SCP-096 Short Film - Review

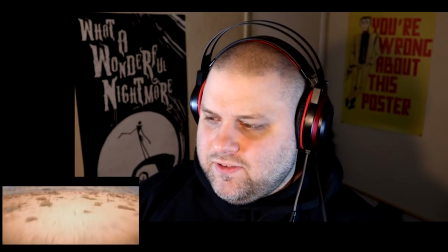And there's I think it's this part of the scene? Except for that.
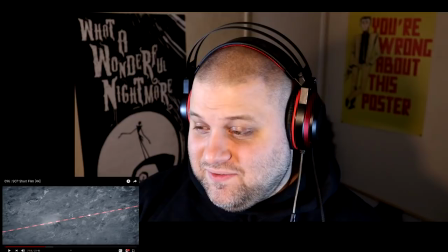First of all, that wasn't ineffective. Okay, two things. First of all.
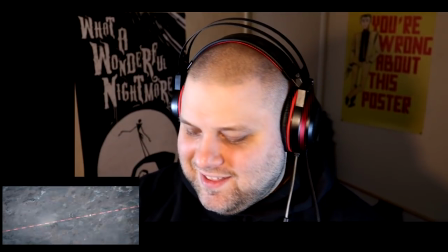Ineffective on target.
And second of all, it wasn't ineffective. You did slow him down.
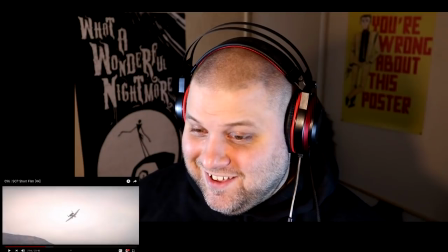Maybe you should just keep doing that so that the SCP Foundation can get set up further downrange. You can see exactly which direction he's going.
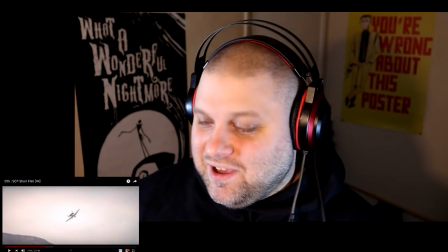Just, you know, there's a highway. You learn later there's a highway a little bit further down.
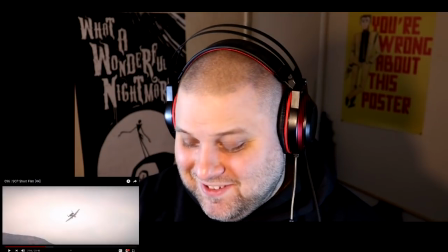Clear that highway. Make sure it stays clear. I'm just saying.
Copy. Going hot on two Mavericks.
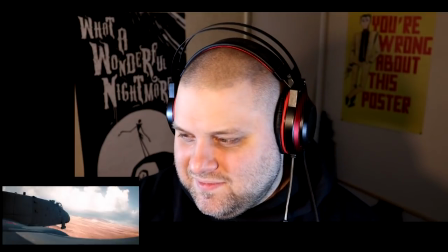3, 2, 1. Fire.
Not the best line read right there.
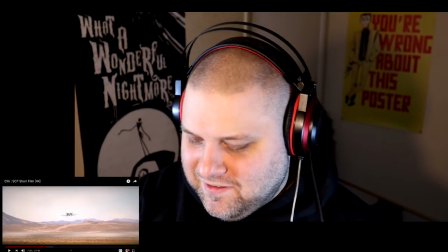The fire. Hold on.
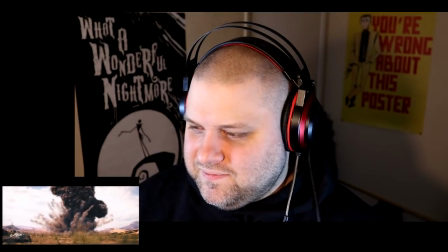Doesn't sound like it belongs in that scene. Amazing special effects.
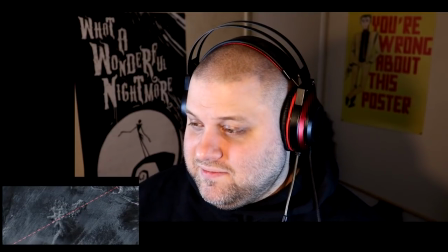Also, you just slowed him down again. Now this part I really like, okay?
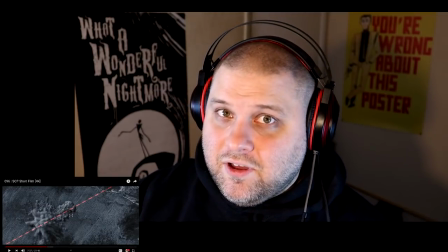You're building up tension here on a creature, and if people know about it,
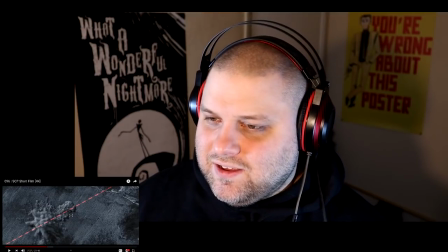which there's not enough, I don't think there's enough setup to let you know exactly how this creature works.
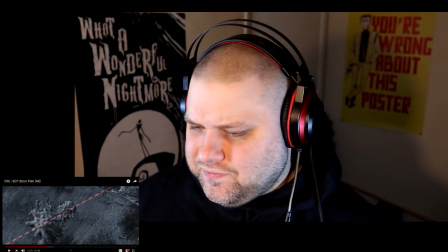I think, well, maybe it is. I mean, you can't see his face. There's a lot here and there that does a lot to show and no tell.
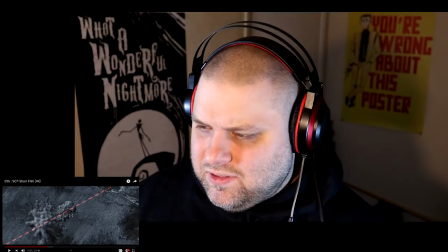I think they maybe could have done a better job with that a little early on, but for where it is, if you already know what 096 does, that look back right there.
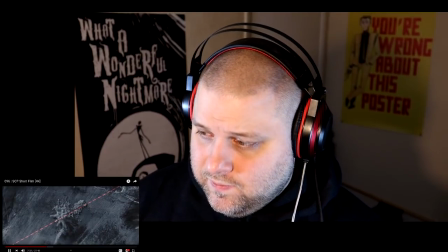Direct hit.
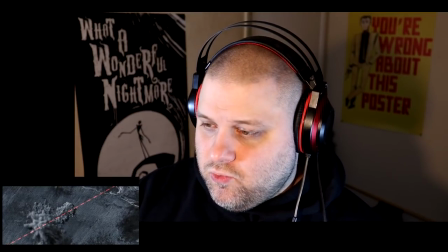That look back right there really helps, like, sell the tension of this moment.
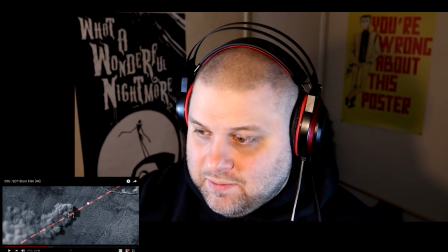Because not only is he looking back to see what happened, right, but there's a possibility he saw its face when he did that.
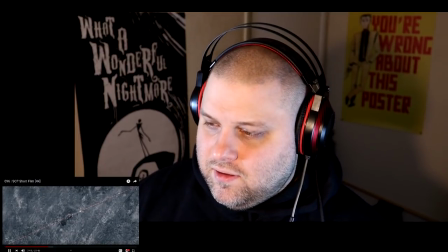No effect. I repeat, no effect on target.
Again, that's a lie.
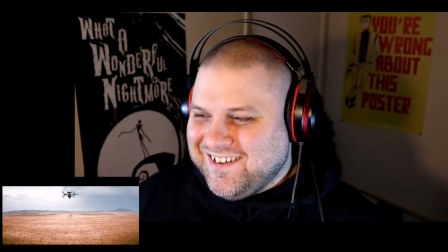That's a fucking lie. You slowed him down. And they're just like, all right, well, all we did was slow him down. That's not an effect? That sounds like an effect to me.
Proved difficult to keep track of. It doesn't show up on satellite thermal imaging oftentimes.
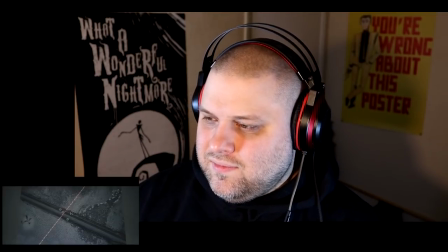We were only able to track it by the path of destruction it left. About 2 hours into pursuit, it crossed a state highway.
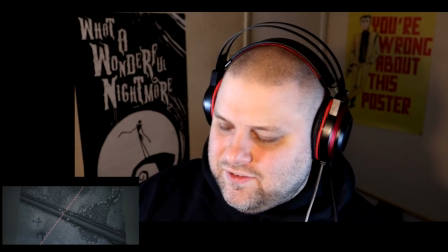See, they could have solved this problem.
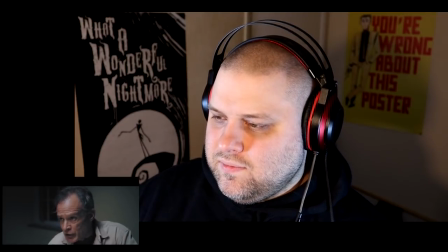For when, not if, but when there was a breach.
That line. For when, and not if, but when.
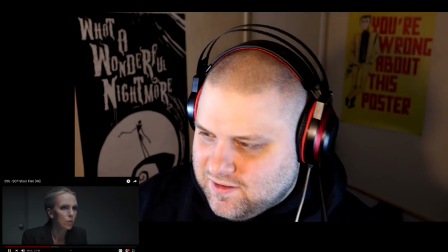Probably should have had him redo that. Considerable budget, Doctor, but she's really quiet here.
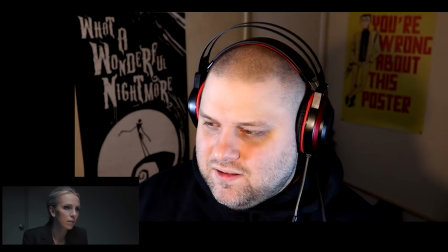Most of your focus was on the scramble goggles? Yes.
Which is fine if the microphone was picking her up better.
Technology to give us a fighting chance.
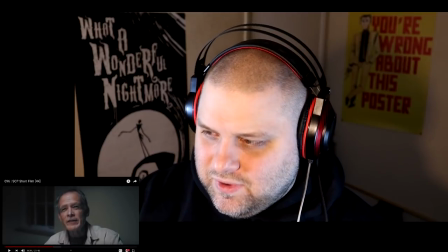So I'm not entirely sure the way this character is being played, the word asshole works.
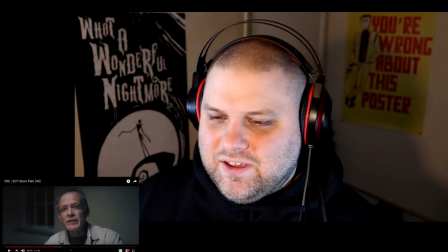It sticks out, right? He seems like a very upper crust kind of guy.
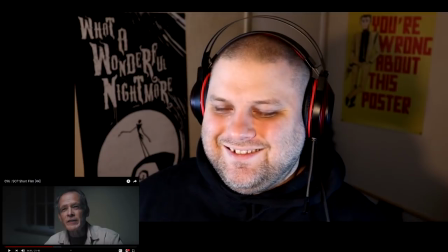Using the word asshole there just doesn't work for me for this character.
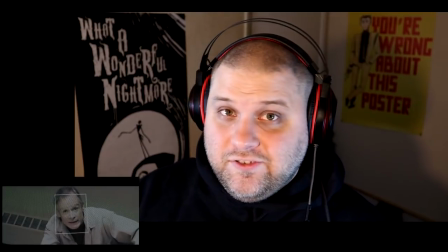Also, pay attention. He knows he's being watched right now. This is important later.
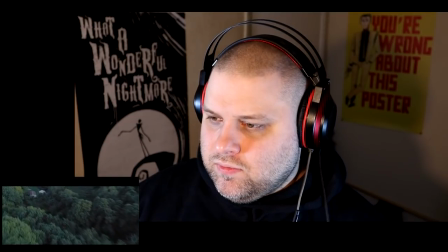Finally, 096 reached victim 096-1, a young man who lived on a... Okay, they're using...
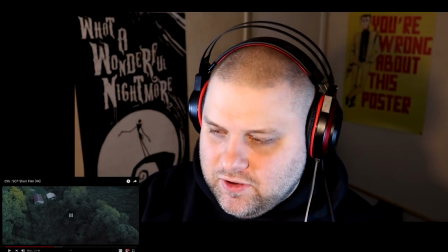I'm almost sure
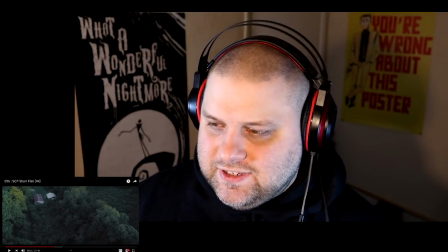They're using the audio from the actual scene in the voiceover here. And with the additional noises, the voice and everything, I'm going to continuously talk about this because it's the biggest problem with this movie.
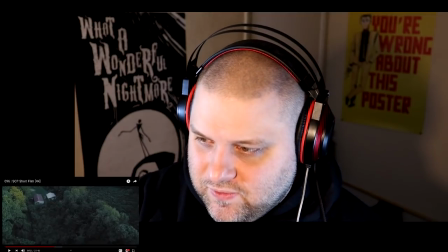They should have probably just recorded regular voiceover for this. Like, right there.
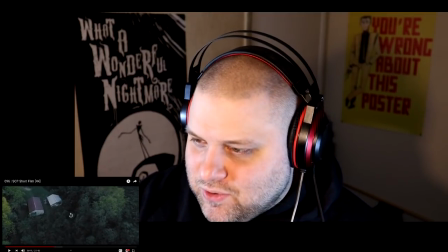I don't even know what she said.
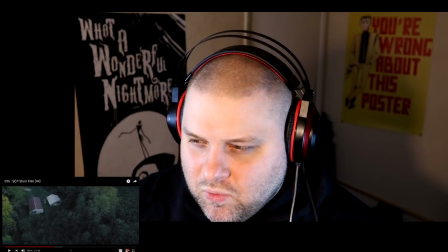Lived on a small farm.
What?
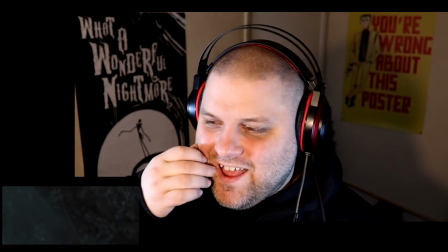I got nothing. And then there's that stupid fucking scream again, which undercuts all of the tension.